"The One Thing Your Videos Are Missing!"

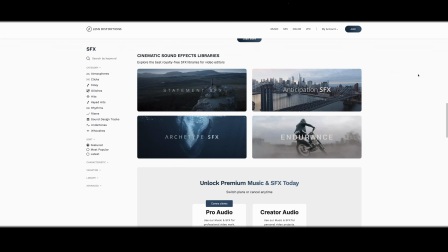277s
They've already got the reverb and the depth and the movement to them, kind of like how you would want them to sound, but you don't have to process them in your editor. For the most part, you can just kind of tweak the volume and plug and play. It's awesome. So Lens Distortions is a great resource. So now you know where to get your sounds. I want to just kind of go through the video, break it down, show you what sounds I used and why I used them, and how you can effectively use these sound effects to really drive the energy and give your video a lot of depth. Okay, so first things first, I want to show you the music I used. I always find a song that I like for the whole video, and I try to stick to that one song. Sometimes I'll mix two songs together if they're in the same key, or if I have a good break where I can change keys. However, I went with Look to the East, from Track Club.
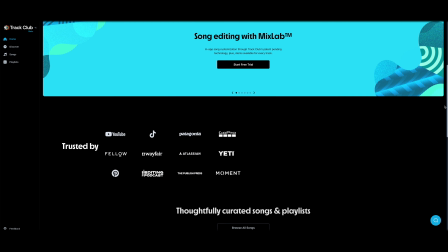324s
If you don't know what Track Club is, it's another great resource for music. But what's special about them is you can break your song down into stems. So they give you all the stem tracks for the song.
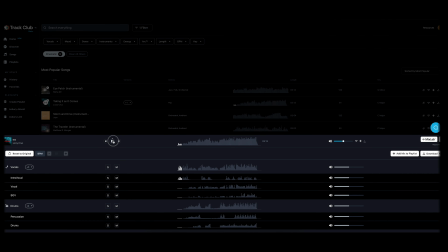335s
And if you don't know what a stem track is, it's basically every instrument and everything unmixed from that song. So if you don't want the drums in it, you can take the drums out. If you don't want vocals, you can take those out. You could only have the strings or the electric guitar or whatever you want, and you can take things out and leave things in, and then download that from the website.
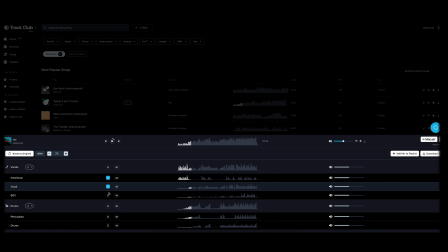360s
You don't even have to do it in an editor. It's all on the website. You make it sound how you want, and then you download it. It's an awesome website. Up and coming. I think they're going to be a huge competitor, especially with the stem track editor on their website.
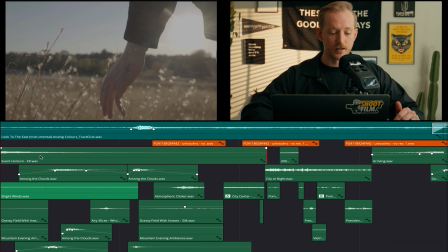376s
And right off the bat, we have this thing called Event Horizon in F sharp. So that gives us a cinematic ding right off the bat. It's using a lot of cinematic trailers, things like that. So I feel like it really kind of gets us right into the video with some good energy.
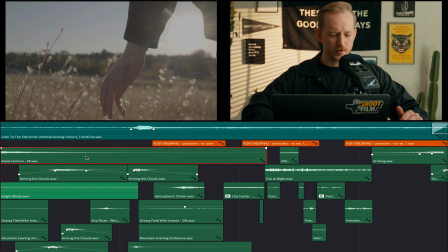392s
And then after that, it's just some realistic kind of Foley sounds.
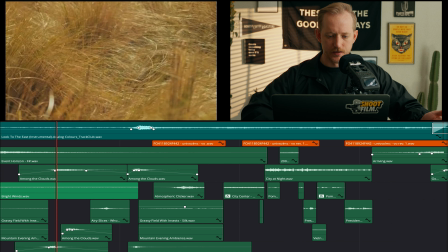399s
The grass going and the wind, and it's very heightened though. I like to almost make it feel like we're like an insect flying right up to the sound, or like we have super hearing.
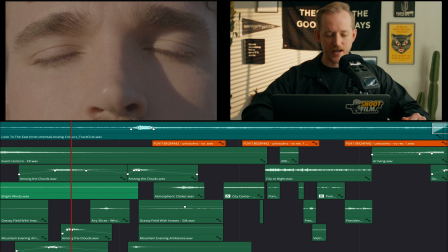414s
And then on that part right there with his face, like there's like an exhale sound effect I threw in there, and it's very reverby.
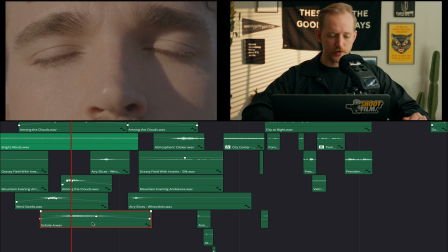422s
It's got a lot of echo to it. It's kind of like distant. And I think that gives sounds a more depth and more cinematic kind of feel to him. And he's not literally exhaling in this shot. His eyes are closed. He's trying to find some peace.
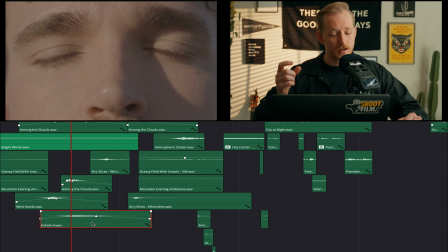437s
So I believe in using sound effects too. That might not be the most realistic, but he might exhale in this situation, or I want you to feel that release of this peace that he's trying to find by closing his eyes.
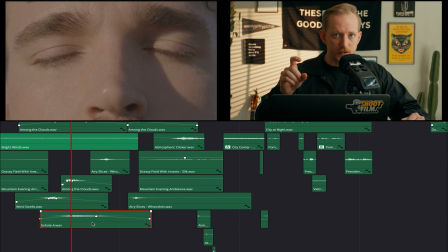451s
And he's in nature in this field. He's feeling the grass, the wind. I want you to feel that, and then I want you to feel that relaxation from him. So again, kind of an artsy approach to that sound effect, but I think it kind of really sucks you into this clip here, because I could have just had some wind blowing here.
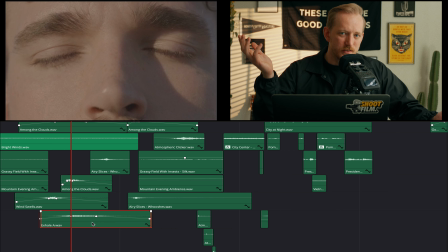470s
Maybe he's still in the field, so we do some of those. But I took it a step further with an exhale just to give it that immersion that I'm looking for.
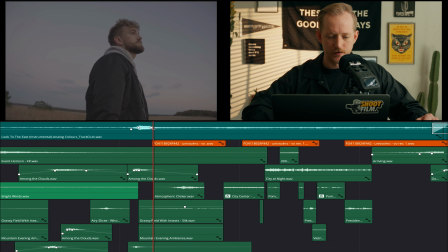479s
That's another thing too, is I slowed down the shot of the grass here.
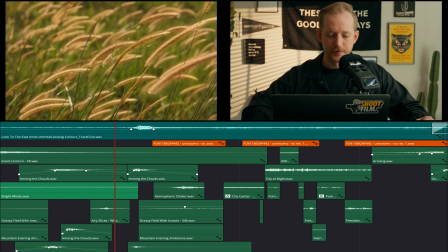485s
And when it goes from fast to slow, I have an airy slice sound effect here. It gives you these, airy slices where it's like, shoo, and that just really shows like the rate of speed change that is happening in the video, that speed ramp, right?
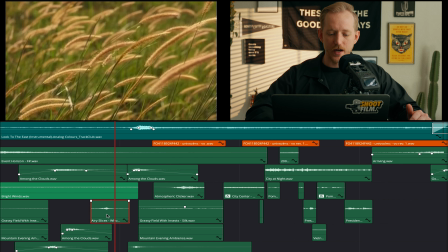502s
And you really feel that. And it's kind of like a windy sound effect too. So I think it plays so well right there.
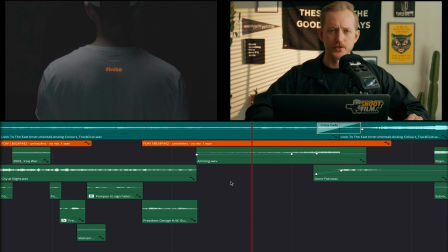509s
And then this shot here, this was shot on a psych wall in a studio, and I just shot a projector with words on his back. Not much to do here for sound design, right?